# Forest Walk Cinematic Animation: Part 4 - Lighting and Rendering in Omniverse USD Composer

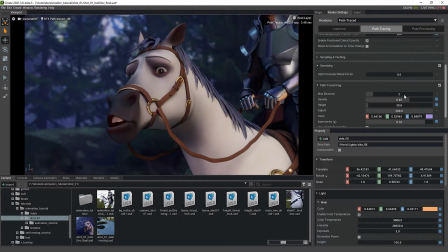[4:11]
So in this setting, I've got a path trace fog with some bounces and a slight bit of purple in it, and that just sort of fills in the background and makes the horse stand out a bit. Now you can notice I've already got a light selected here, but obviously purple contrasts with orange, and so what I've tried to do is fill the front of the horse a little bit with some orange,
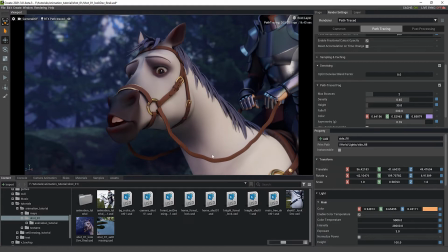[4:31]
just a little bit, nothing crazy, but enough that it sort of jumps off the background a bit more. And so let's talk a little bit about the lighting and how I did that. So you can see we've got different types of lights in here. First, we've got rectangle lights, we've got a distance light, and different ones.
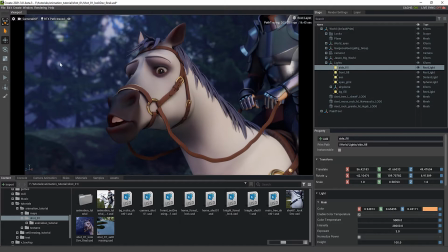[4:47]
Let's talk quickly about the background first, and then we'll get into the details of the actual horse.
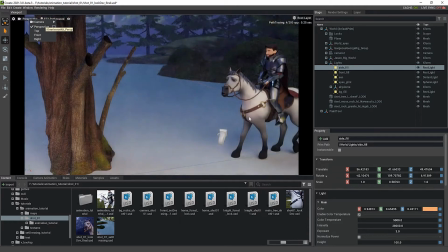[4:54]
So I'm going to jump to a different camera here so you can see,
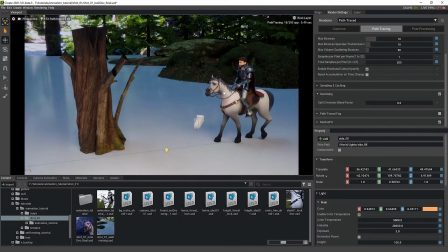[4:57]
and let's go ahead and turn off that fog so you can see a bit better. So what I've done in the background here is I've put a picture,
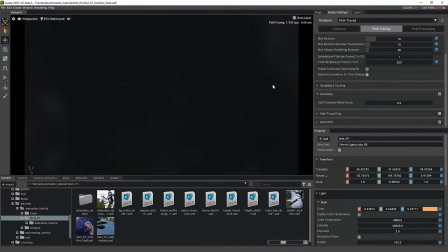[5:05]
right? And it's a dome light, so anywhere I look, well, if I'm not looking into the ground,
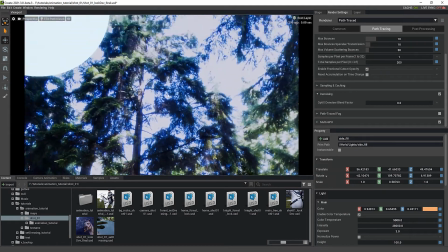[5:10]
but if I go up here and anywhere I look, you can see I've got different lights.
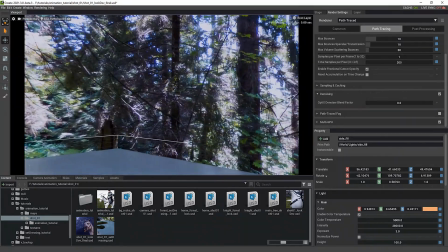[5:16]
And so there's a giant light up here, but in general, most of the background is this sphere or dome.
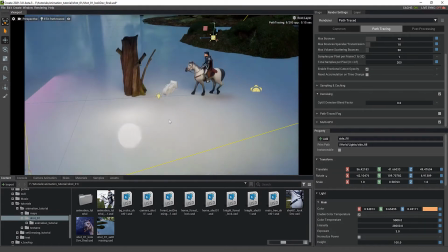[5:22]
And you can easily create one of your own in a couple different ways.
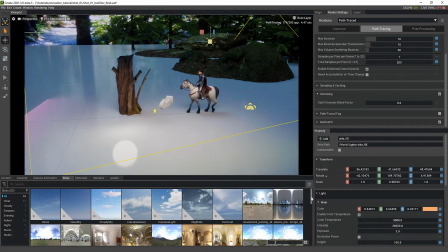[5:26]
One, we've got the Sky browser with a bunch of really nice ones set up already for you, and you can just click and pick one. Or the second way, what I've done here is I've got the Sky Dome, and it's a dome light. So I just simply create in the lights a dome light, which makes this,
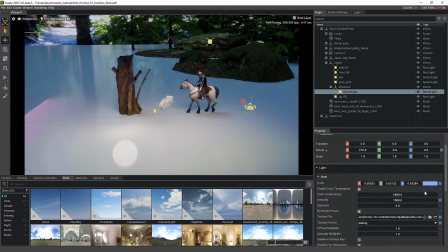[5:44]
and then you can play with the color and you can play with a texture. So I gave it a texture file here, which is basically a picture from the local forest that we walk in.
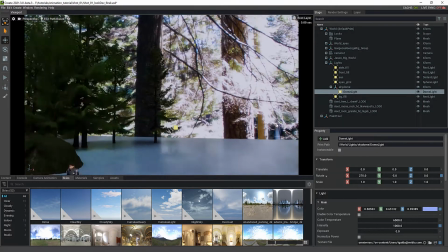[5:57]
So I walk my dog up this trail, and I just thought, hey, why don't I take a 360 photo?
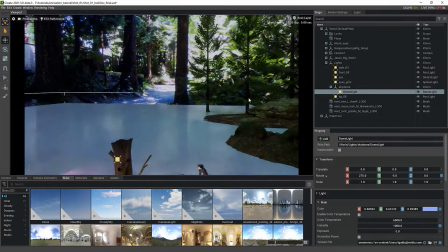[6:03]
And that's what we're using in the background. So because the forest and everything is all filled in, really all I care about is something soft.
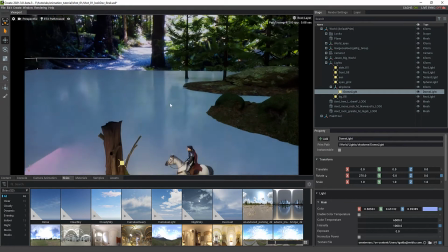[6:10]
The quality of the photo doesn't even have to be that great. I'm mostly using it to cast some nice reflections and shadows, and so when you see it on the ground,
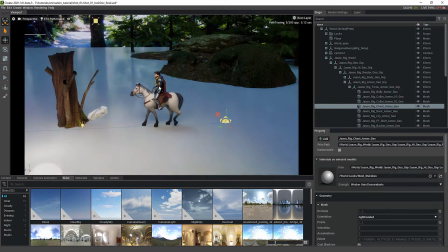[6:18]
it makes sense, and then you sort of start seeing little subtle bits of that within his armor.
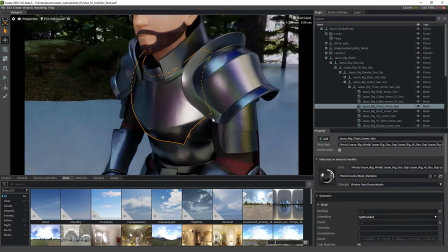[6:24]
You can start seeing the forest reflecting as you would expect, right?
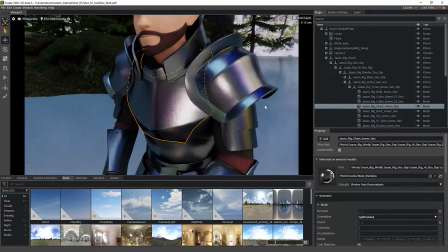[6:29]
But you can see some purples and some blues and some other colors in his armor, and that's because I wanted to be a bit more fancy than just having a photo.
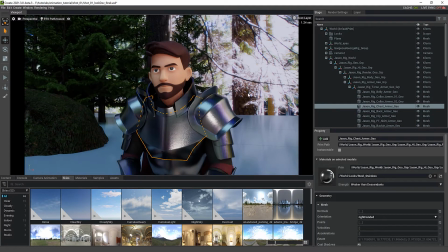[6:36]
And you can see, like, even looking at him from here, like it looks really nice.
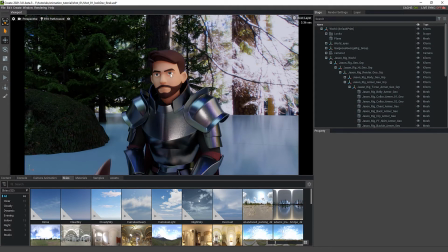[6:41]
And not only the armor, but his, a little bit of action going on in his eyes and his face,
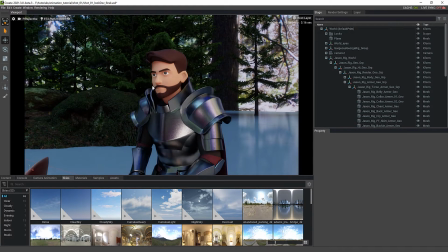[6:47]
even though for the most part, this shot, he's not even in camera, so I didn't really care too much about him being lit too well. I just wanted to make sure his armor looked nice. So let's jump to the lights. So what I did was with the dome light, I got the background going, and then I put in a sunlight here.
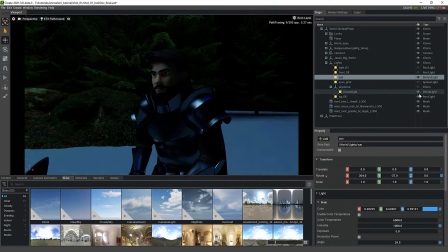[7:03]
So I'm going to turn off all the other lights so you can see what we've done. So this is everything off, right?
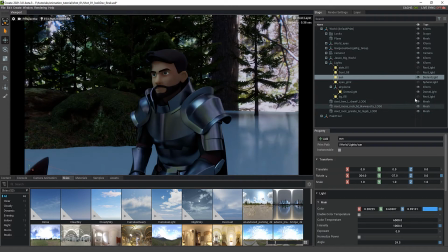[7:10]
And this is just the sun. So if I turn off the dome light,
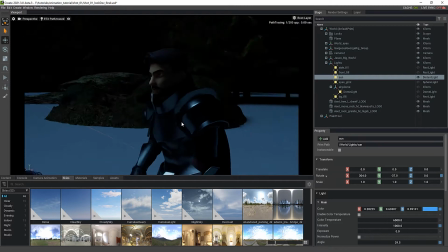[7:14]
you can see what I'm doing is using the sunlight to sort of act like a really soft light coming through the trees. And it's nothing more than just a nice blue color to sort of balance out some of the other colors that we've got going on.
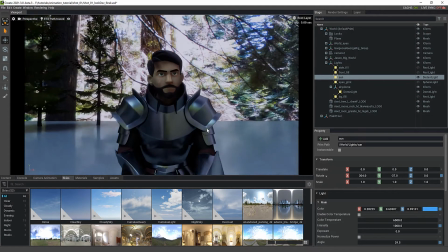[7:28]
So if I turn back on the dome light, what you get is sort of this filled in look to the knight and the horse,
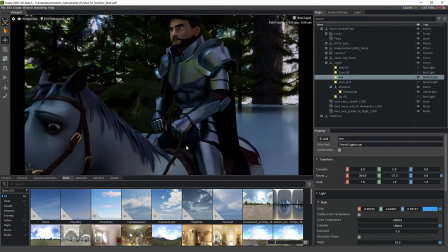[7:37]
but it's still pretty dark. And so then what I'm going to do from the camera is start working on filling in the horse,
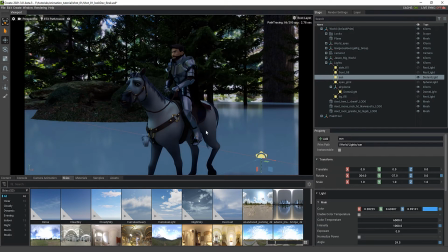[7:46]
both from the side and the front, and that's literally what I start calling them. So if I look at the side fill here, this is actually the side of the horse.
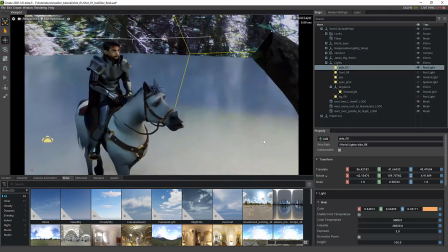[7:56]
So not necessarily properly named if you're thinking from camera terms, but basically I've got this giant
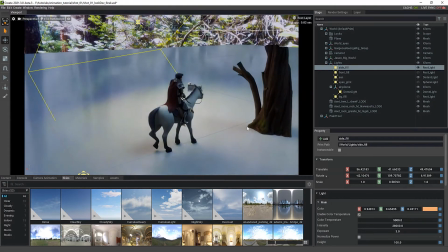[8:03]
rectangle light here that's acting like a giant soft light, soft box kind of light that's filling in the horse. And so while this color's here and this intensity is cranked up, if we sort of scroll down here a bit and we look, there's a tab called shaping.
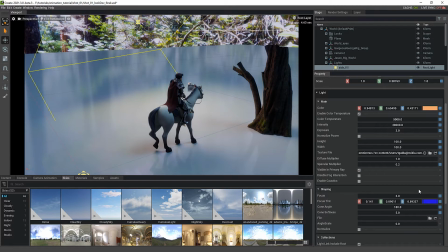[8:19]
And what shaping does is allow you to sort of add quite a bit of edge to your light. So if no shaping, it's going to be a much harsher light. So if you look at the ground here and we take the focus down to 0, you can see the difference, right? So it's a very harsh orange light, but if I add some nice sort of soft edges of a blue,
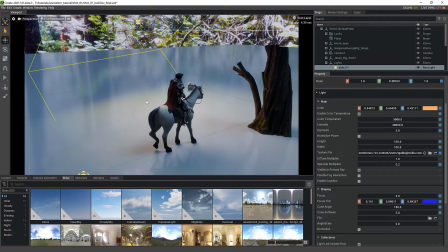[8:40]
basically it acts like a soft light that you'd expect, which is quite nice.
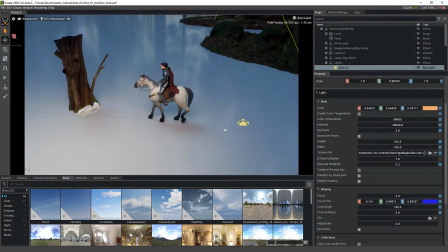[8:44]
And that's a trick that they'll use in real photography all the time, is trying to get the light not to be harsh, but to still be there.
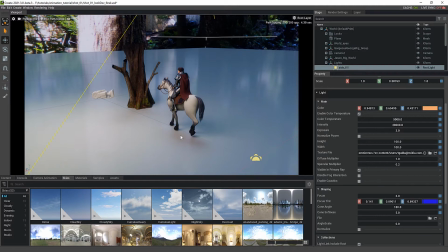[8:51]
And they soften it out with different cutters and filters and stuff that they put in front of it, soft boxes, etc.
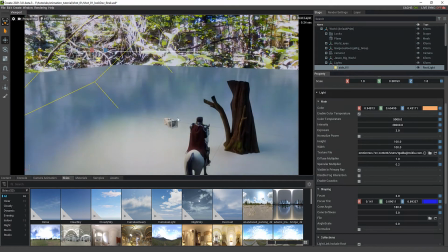[8:57]
And really that's what I'm trying to mimic here,
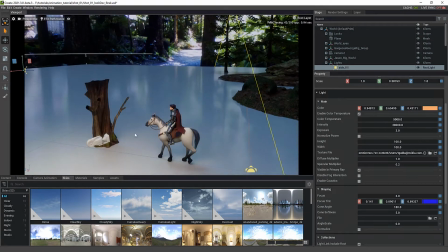[9:00]
is a giant softbox kind of light that he's filled in so that you get some nice shadows going on in his legs,
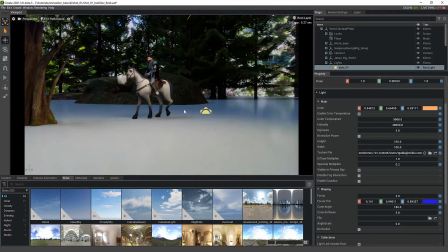[9:07]
but nothing crazy. Now, if I look back from the camera,
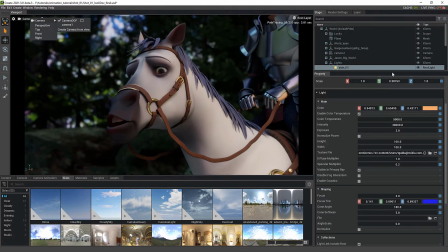[9:13]
the horse is starting to look good, and it's already just, again, we've got the sun and the sky dome in the background and the side view. So the next thing I want to do is sort of fill in his front, because the horse is feeling kind of dark still.
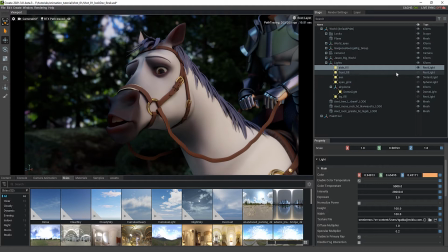[9:29]
And so what I did was I wanted to add a bit more interest to it. So I went with a pink light. So I turned that on. And it's, again, very subtle, but you just get a little bit of pink in his neck here. And you start seeing a little bit of pink in the armor. Now, I didn't want too much pink in the armor because that might have felt a bit weird.
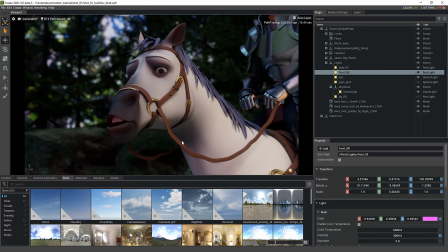[9:46]
And you can see his teeth are starting to go pink. But in general, what we wanted to do is, again, just sort of fill in some stuff to get some nice lighting going on.
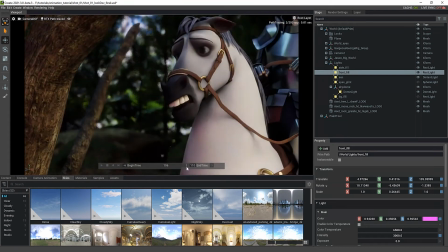[9:55]
And it's important to look at it from different angles and different spots within the shot. And you can see maybe there's a bit too much pink, then you can dial it down, but this neck kind of looks nice, but in his armor, maybe not. And so the next thing you want to do is just keep working on some of these things. So the last light I sort of thought to myself was the background felt really dark.
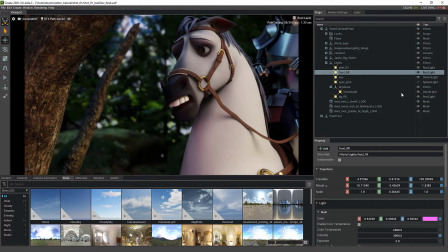[10:14]
So I put his giant big light in the background just to sort of fill that in. So you can see the difference here. And again, this is the same tricks. This is a giant blue light in this case. I've got some shaping going on again, just to sort of softly fill in the background. But you can notice that it's still kind of green and kind of dark.
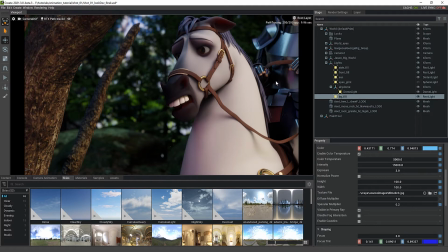[10:34]
And that's because all of these things sort of have to be balanced out as you go with all of the total effect. So remember I had fog in before, so let's turn that fog back on.
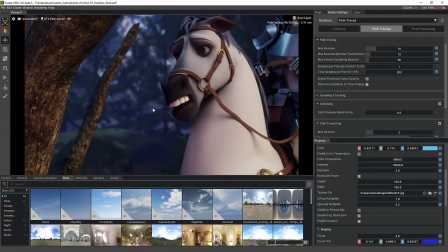[10:45]
And you can see that really rounds out into more of a blue color versus the green that it was. And it's starting to feel a lot better. Now the last thing I'll talk about in the lighting is we added this eye glint.
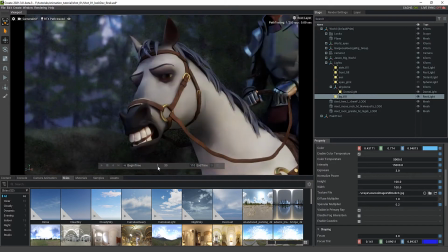[10:59]
So you can see his eyes here. In fact, let's get to a shot maybe about here where you see his horse's eyes really big, right?
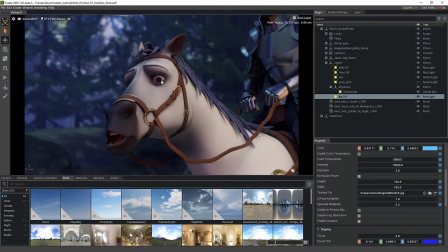[11:06]
But it feels kind of dead. And one of the classical things that you'll see in movies like from Disney, etc., is like the little eye highlight. And so what we did was take a sphere light, which is just a round ball of a light, and put that and positioned it such that it would show up just in his eye.
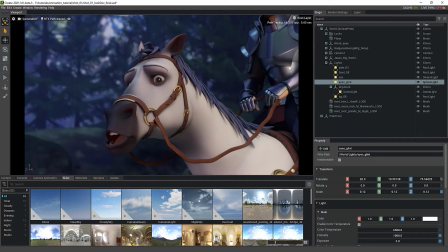[11:23]
And you can notice it does hit his armor here as well, but that's okay. It feels pretty good and actually fills in that pink that we were worried about so that armor doesn't feel so pink. And the nice bonus is the way I've set up this sphere light is that the horse kind of fills in just a little bit more and feels again a bit more white,
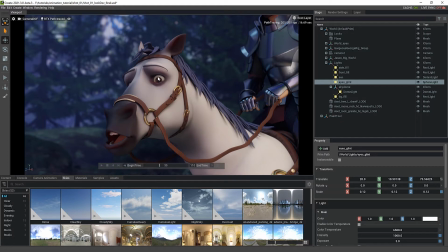[11:40]
which is pretty nice. And so now it's starting to feel pretty good. The next thing I want to do from a lighting perspective is get it in a decent spot like this, and then you want to start playing with some of the settings in the render settings. So let's take a look here. Under render settings, again, you can increase the samples and all the rest of it as we talked about.
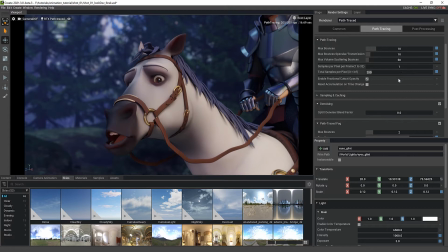[12:00]
And you might even want to do that when you render your final one. You might even want to do 400 or something. Really depends on the quality that you're trying to do. In fact, 400 is probably over rendering this. I really don't need that much. But in some scenarios, I might need 2000. It really depends on what you're working on.
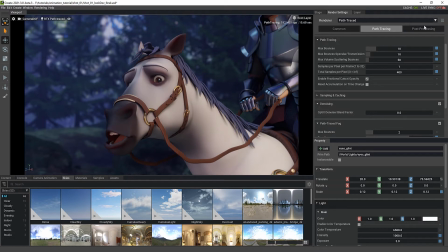[12:16]
But the last tab we haven't talked about is this post-processing tab. And this is where it gets really fun.